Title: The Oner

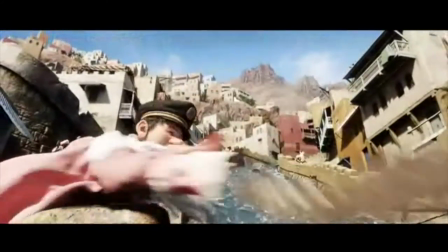[4:22]
In terms of sustained oners,
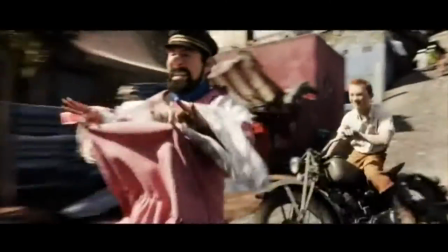[4:24]
I don't think I've seen one that's longer or more complex than this from director Steven Spielberg in Tintin.
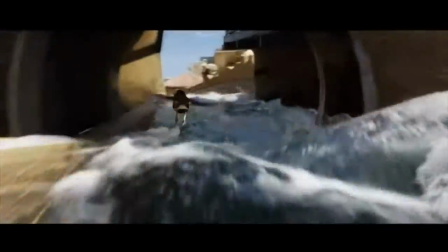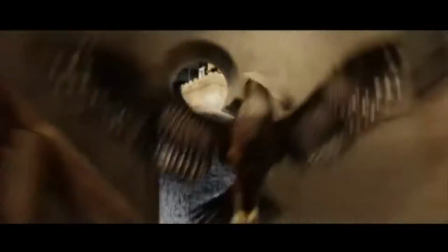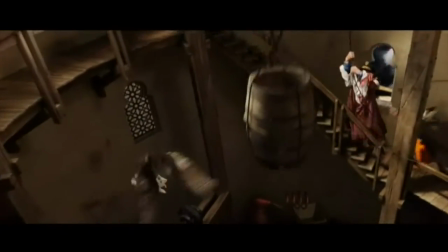[4:42]
For duration, inventiveness, and sustained energy, it's hard to beat.
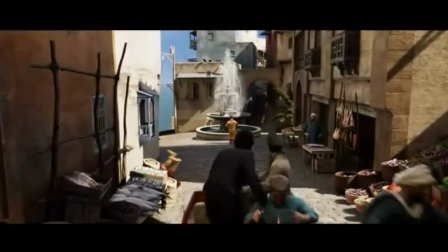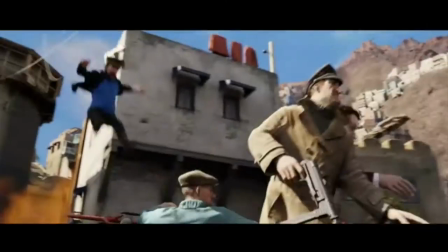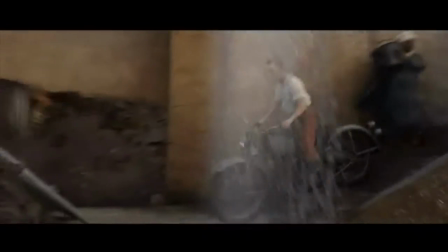[5:02]
To create a runner requires cleverness and ingenuity.
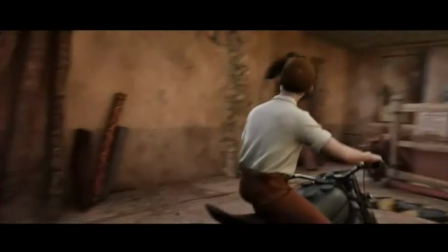[5:07]
The trick is to smoothly shift from one framing to another without the audience becoming aware that you're linking multiple shot ideas.
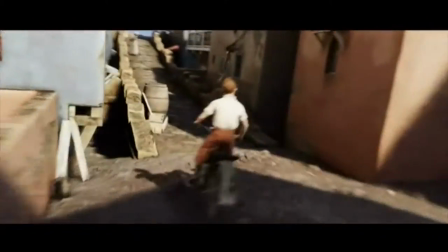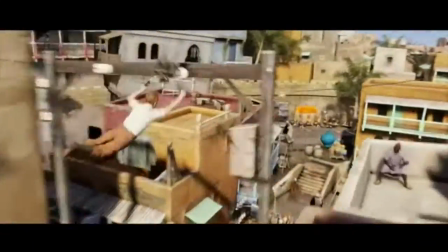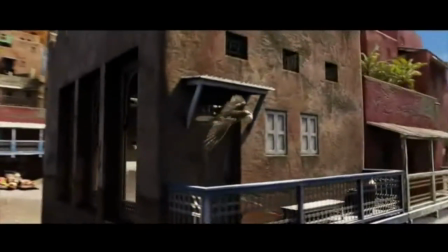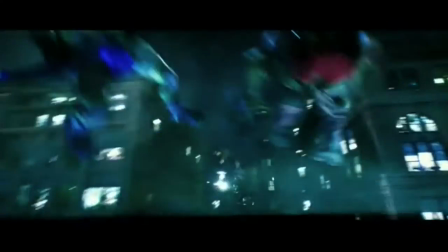[5:31]
Big budget visual effects movies mix live action with CG elements.
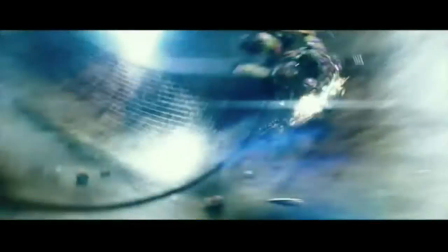[5:36]
Many of the shots, in fact, are all CG, which makes them no different from a shot in an animated film.
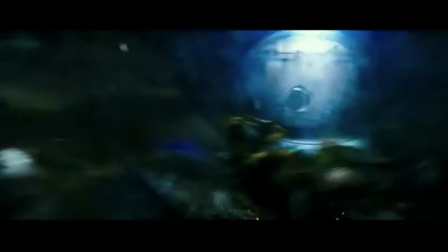[5:41]
In this all-CG wonder from Teenage Mutant Ninja Turtles, a single shot is sustained across the roof, through the air, and down through the sewer pipes.
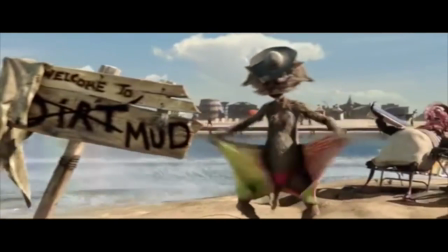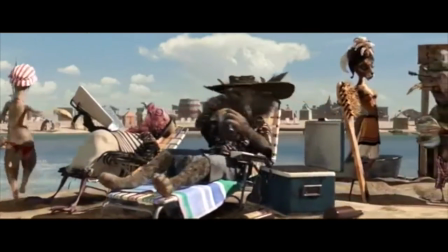[5:57]
But I would argue that a wonder is more about complexity than duration.
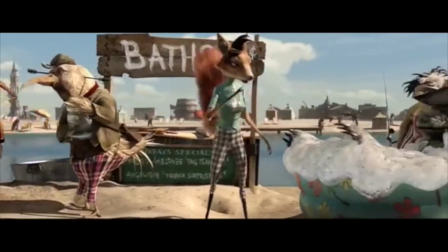[6:02]
To me, a simple lateral tracking shot, like this from Rango, or this from the fantastic Mr. Fox,
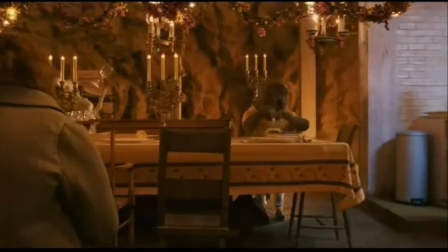[6:09]
doesn't really qualify as a one-er because there's no real variation to the camera work or the staging.
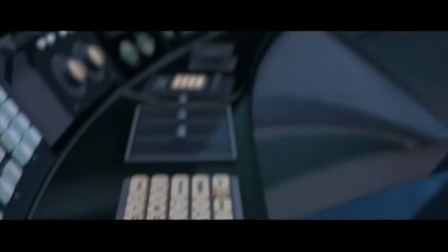[6:19]
Here's a shot from The Incredibles that's a model of economy.
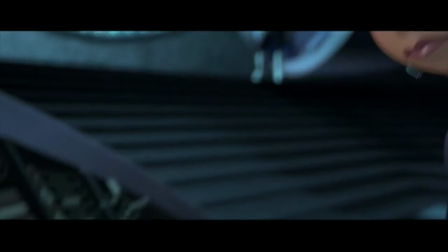[6:25]
A wide shot, an over-the-shoulder, and an insert, all in 3.9 seconds.
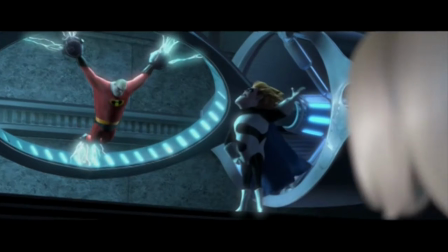[6:31] Play the transmission!
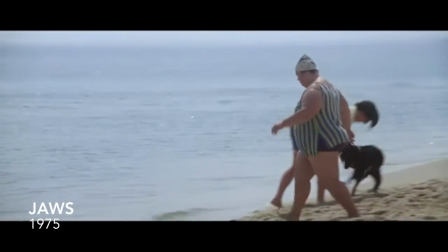[6:35]
In the grammar of film, a one-er is a compound sentence.
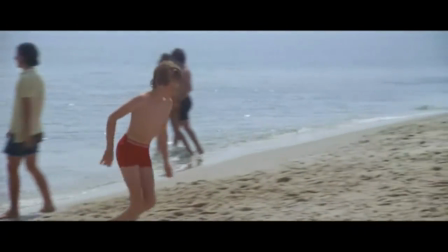[6:40]
In the same way that a compound sentence is a series of sentences strung together with conjunctions and commas,
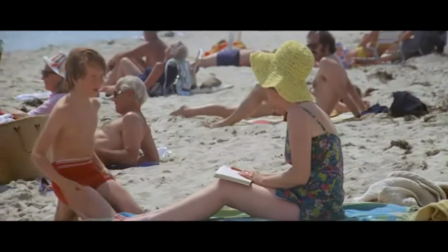[6:46]
a one-er is a series of shots, strung together with camera moves like the hand-off.
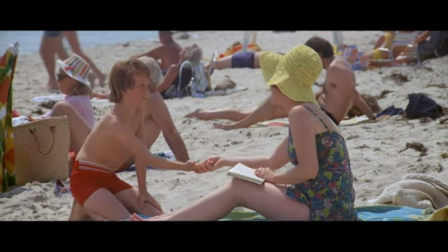[6:52] Alex, Kintner, they're beginning to prune. Just let me go out a little longer. Just ten more minutes.
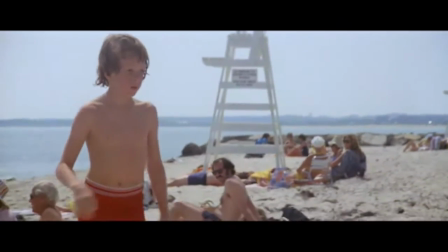[6:58]
A handoff is when the camera follows one character and then hands off attention to the next one.
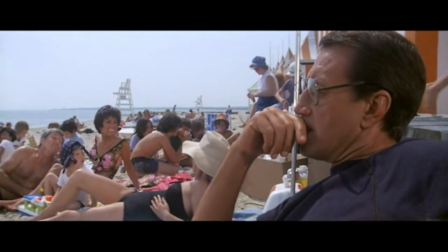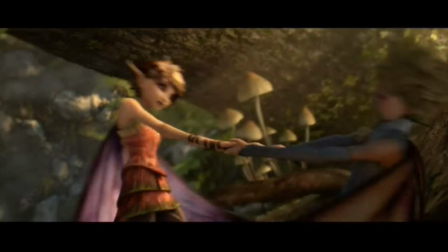[7:14]
In this shot from Strange Magic, we hand off from the fairies in the foreground to the group in the background.
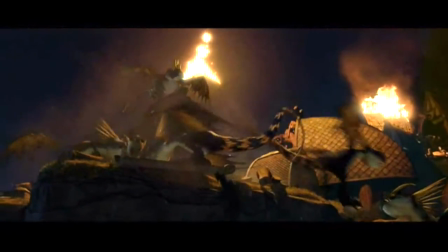[7:25]
And in this night scene from How to Train Your Dragon, we hand off from dragon to dragon and end up on a group of vikings.
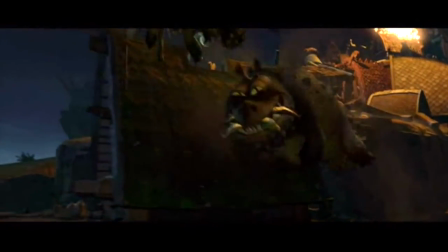[7:32] Gronkos are tough. Taking down one of those would definitely get me a girlfriend. A simple back?
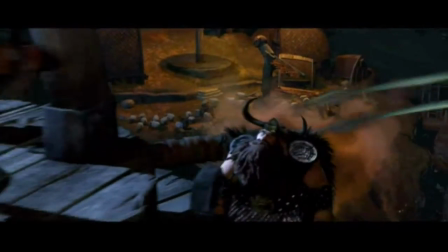[7:41] Exotic. Two heads, twice the status. They found the sheep! Concentrate fire over the Lord Bank!
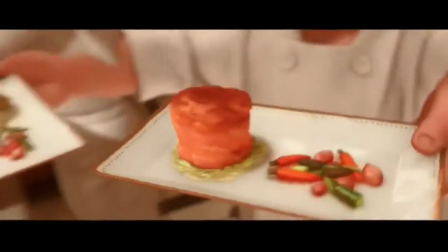[7:47]
In this shot from Ratatouille, we hand off from plate to plate, and then from waiter to waiter,
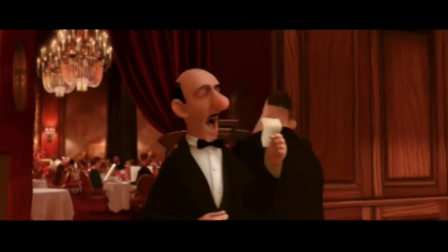[7:53]
ending in a wide shot on the kitchen, with the purpose of familiarizing the audience with the geography of the set.
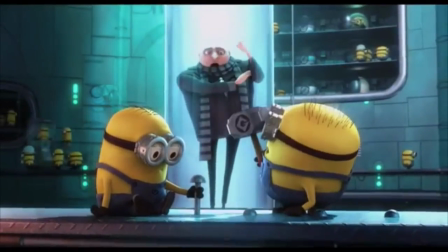[8:00]
And in this extended shot from Despicable Me, the camera follows the movement of the minion, handing off from one group to the next.
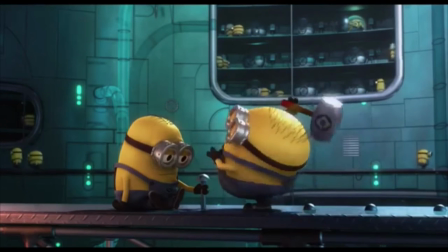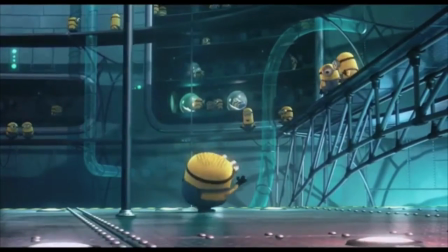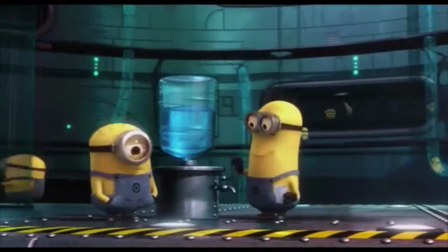[8:18]
with a handoff there
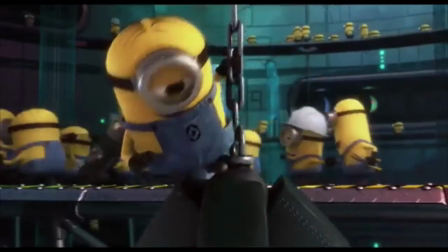[8:32]
and another one there
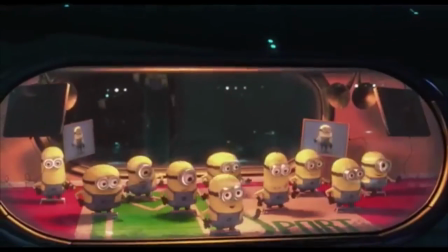[8:38]
and there
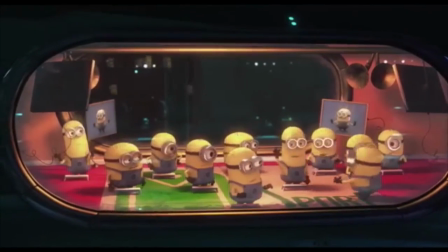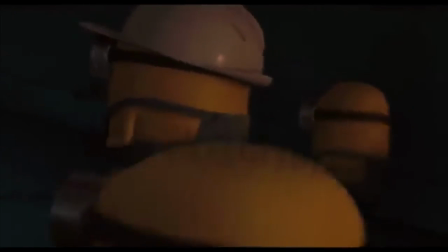[8:45]
and with a wipe there, leading to a wide shot with Gru in the background.
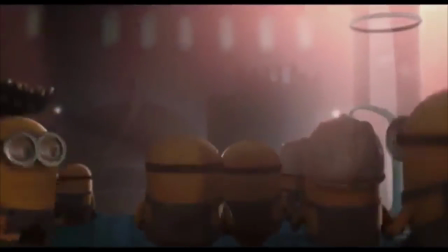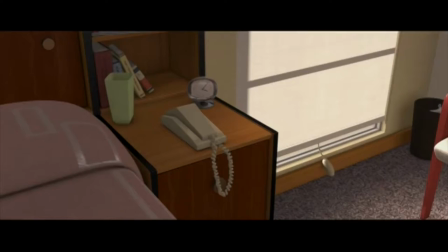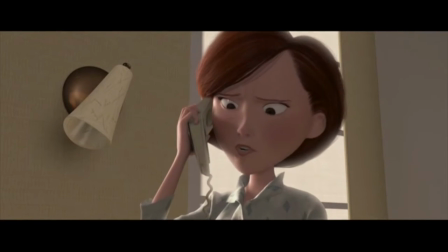[9:01]
Another motivated way of switching from one subject to the next is on the look.
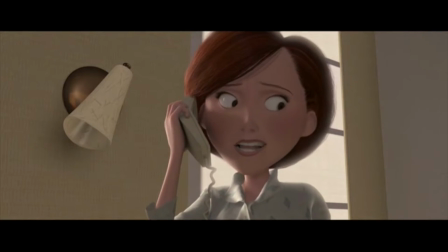[9:07]
When the The character in frame looks off screen.
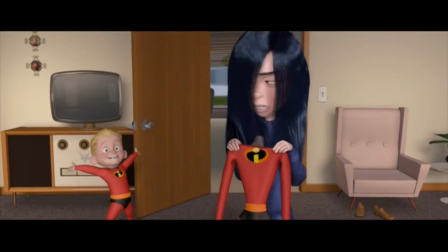[9:10]
A pan to see what she's looking at feels totally natural and allows the filmmaker to switch smoothly to a new subject.
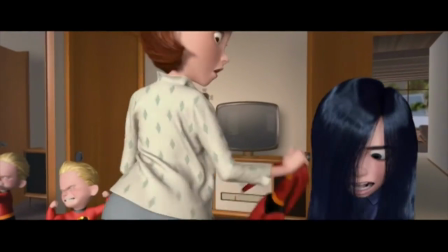[9:18] Take that off before somebody sees you. But you're packing one just like it. Are you hiding something?
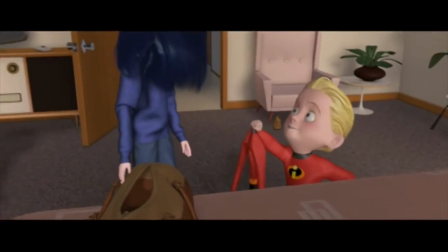[9:24] Oh, please, honey, I'm on the phone. Yikes! Dash! This is yours! It's specially me. What's going on?
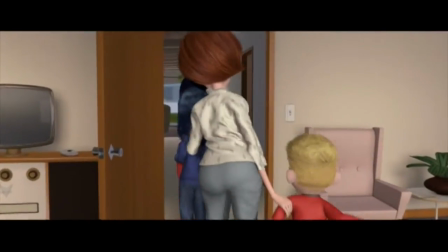[9:29] You're not coming, and I've got to pack!
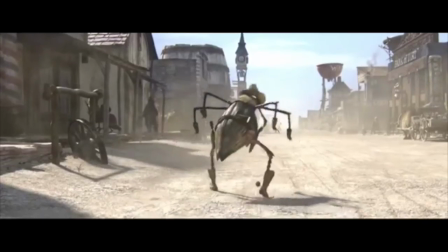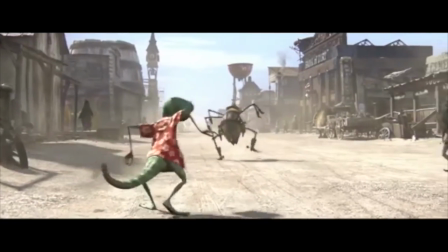[9:36]
This shot from Rango motivates the first transition with a handoff,
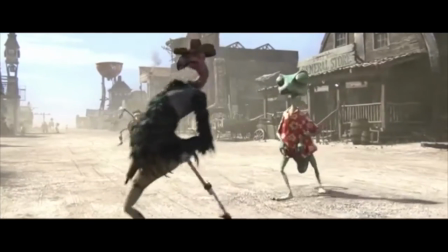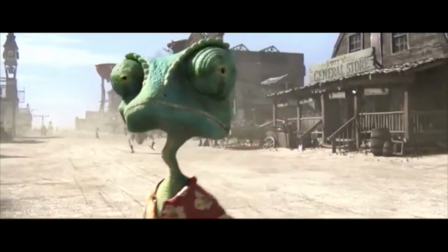[9:46]
and the second one with a look.
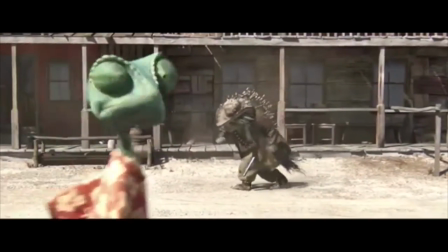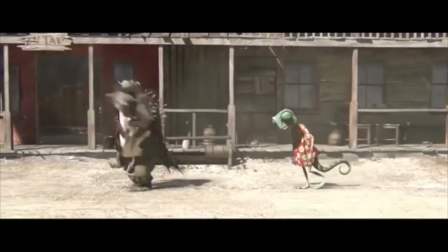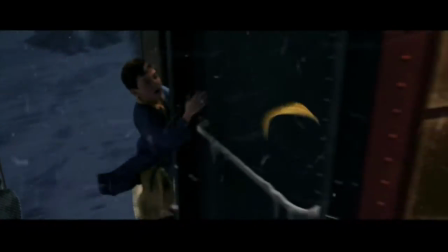[9:58]
But oners don't always shift from subject to subject. Sometimes a oner is all about following a single subject as it travels through the world.
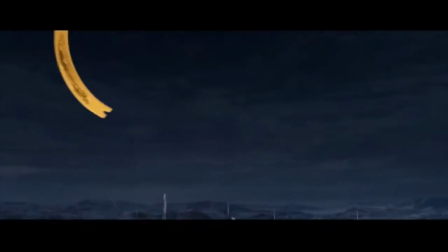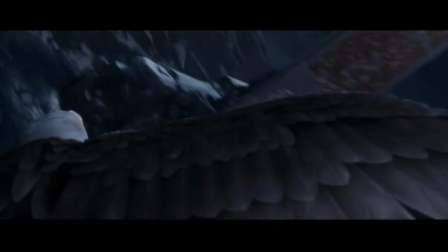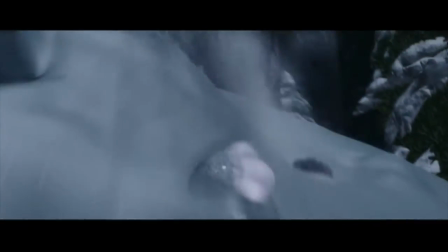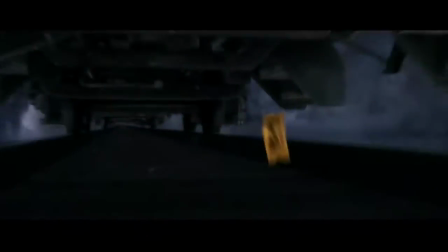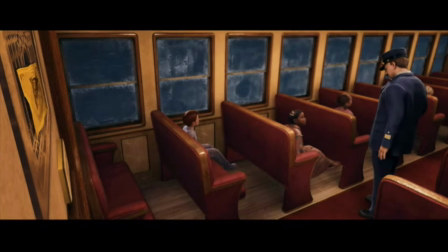[11:04] Young lady, forgive me, I believe I have neglected to punch your ticket.
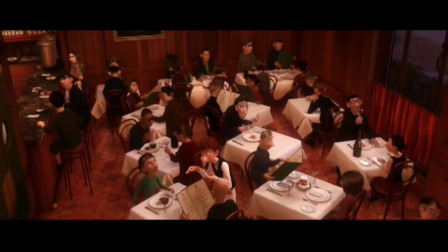[11:12]
A oner gives unity to a sequence of actions.
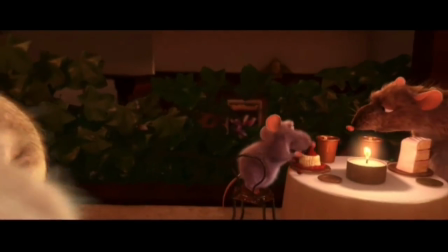[11:15]
Things that would be broken apart with cuts are seen as a single continuous event, a single idea.
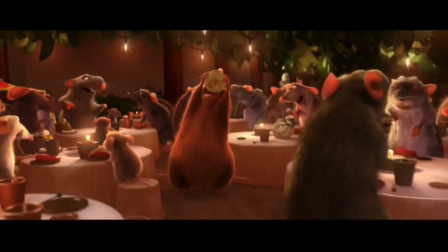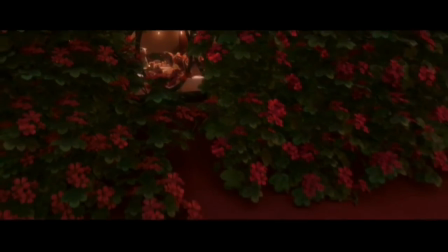[11:27]
The audience may not be consciously aware that they are looking at a continuous uncut shot, but subliminally, they feel the unifying effect.
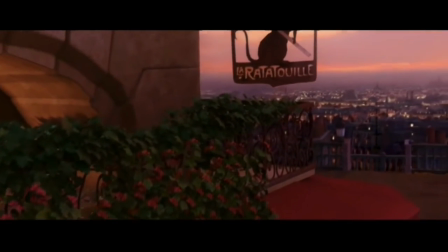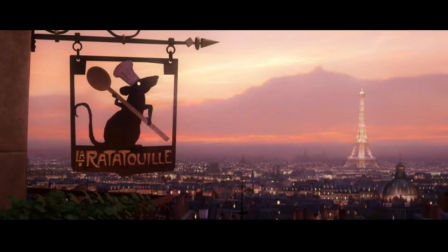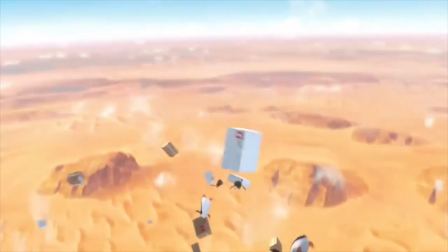[11:47]
Oh, and another thing,
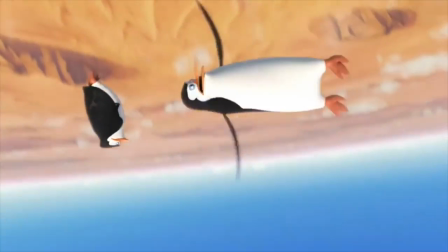[11:49]
runners are fun, and for sheer exuberance and mad creativity, this one, for the Penguins of Madagascar, is in a class by itself.
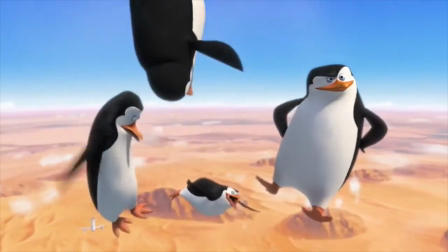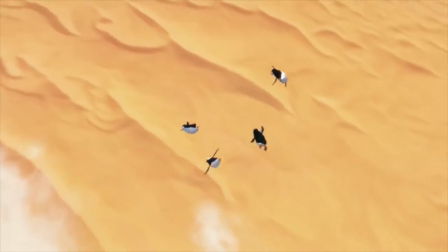[12:07]
With a long runner, it's like holding your breath. How long is this thing going to go on?
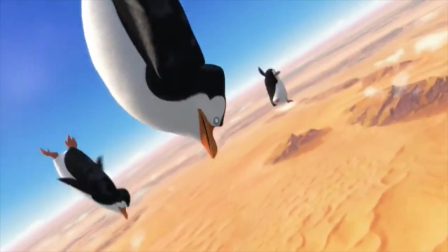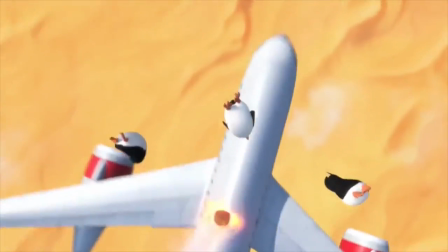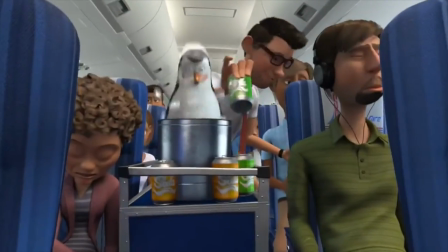[12:26]
Of course the longer it goes on, the harder it is to stand.
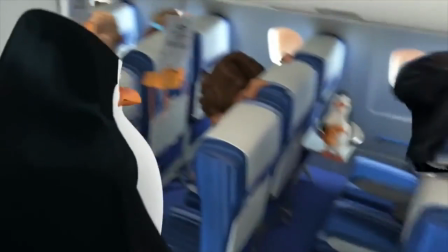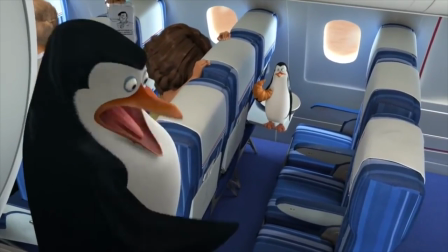[12:36]
The trick is to be able to stage and shoot the action in such a way that there's never any dead time.